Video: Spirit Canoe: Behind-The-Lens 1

Hey, this is Denny Staggs with the Montana Film Office, and you're watching Behind the Lens.
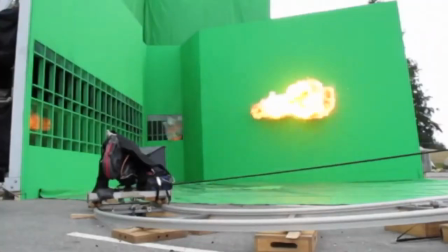Hey, everyone. Thank you for tuning in to BTL. This week, we're taking you behind the scenes of Helio Collective's latest production, shot here in Montana, for Symbols of the West's music video, Spirit Canoe.
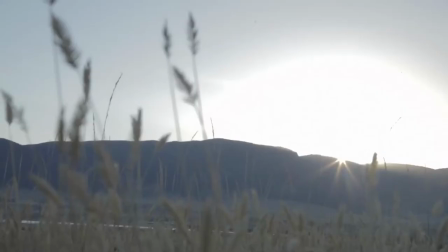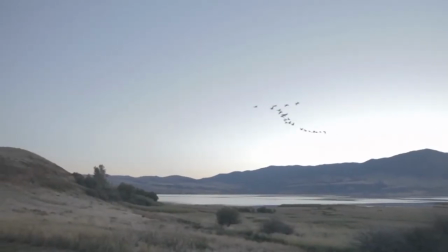32s
We stumbled across just a phenomenal location that lended all the right things to this timeless era that we were going for.
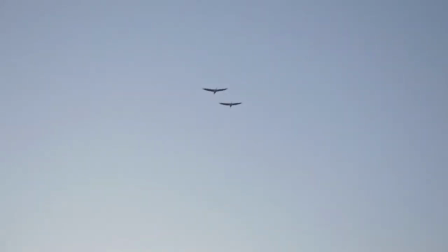There was these beautiful mountains in the background and sometimes I used them in the shot and sometimes I didn't but
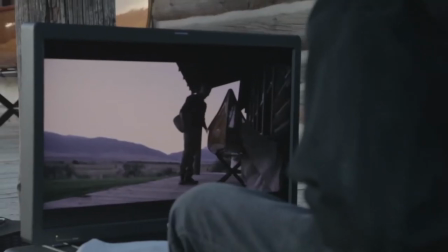54s
we had them available you know in the background and it just kind of tied everything together in
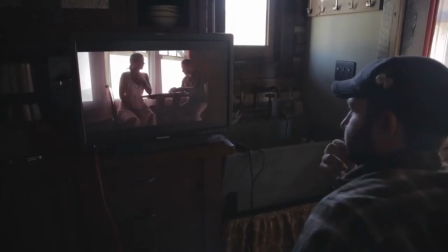66s
the cabin we had to shoot for sort of two different looks utilizing the same space look and
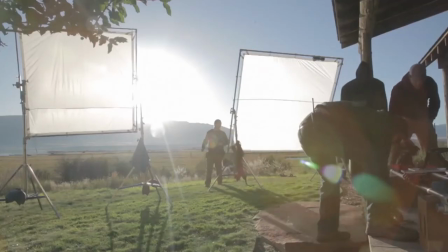73s
lean so we had two 4k hmis set up outside the windows streaming coming in.
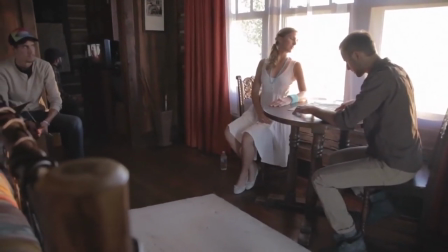82s
We had a little bit warmer look coming in.
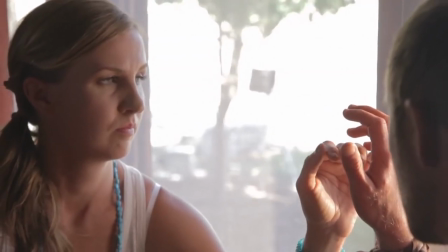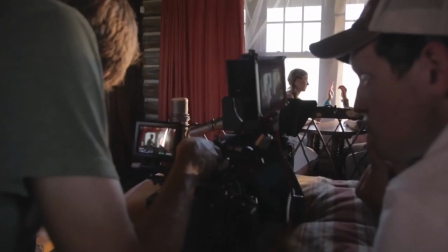93s
As equally as lucky we are to have the locations that we have in Montana,
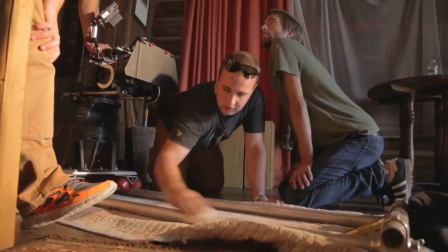97s
we're also grateful to have an incredible crew that came together and put in a lot of time on making sure that this project was phenomenal.
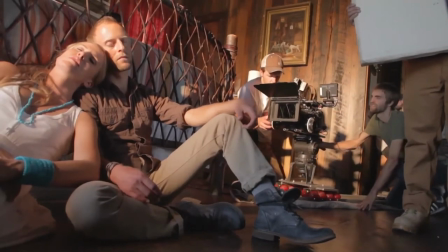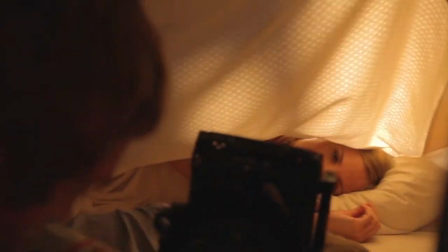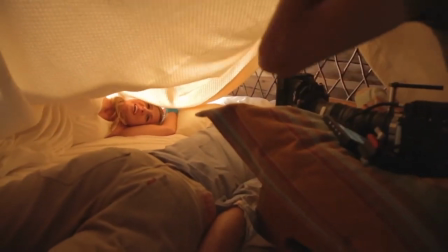116s
As a filmmaker, you're trying to fit as much as you can in the day.
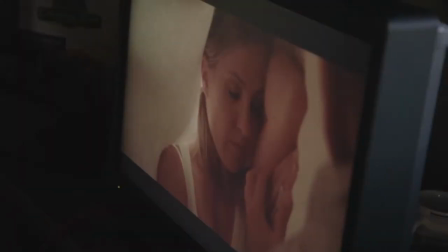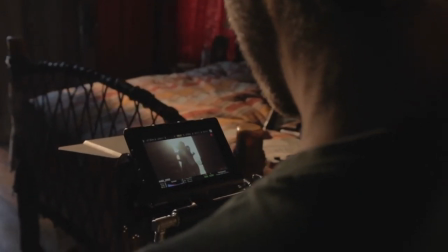128s
We still utilized our HMIs outside the windows,
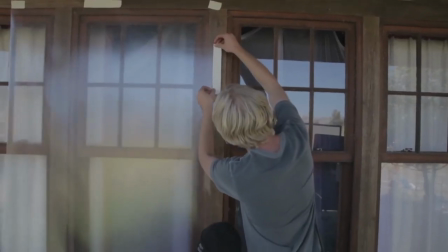131s
but then we used a little bit more diffusion over the windows and filled the room with some fog and took out that warm color,
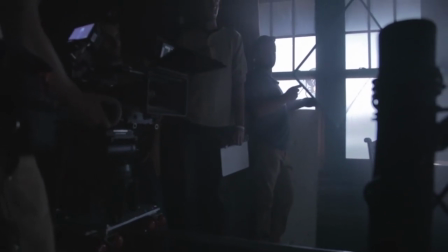139s
so it was a little bit cooler. And to be able to do that in the same location and so quickly jump from one to the other was pretty cool.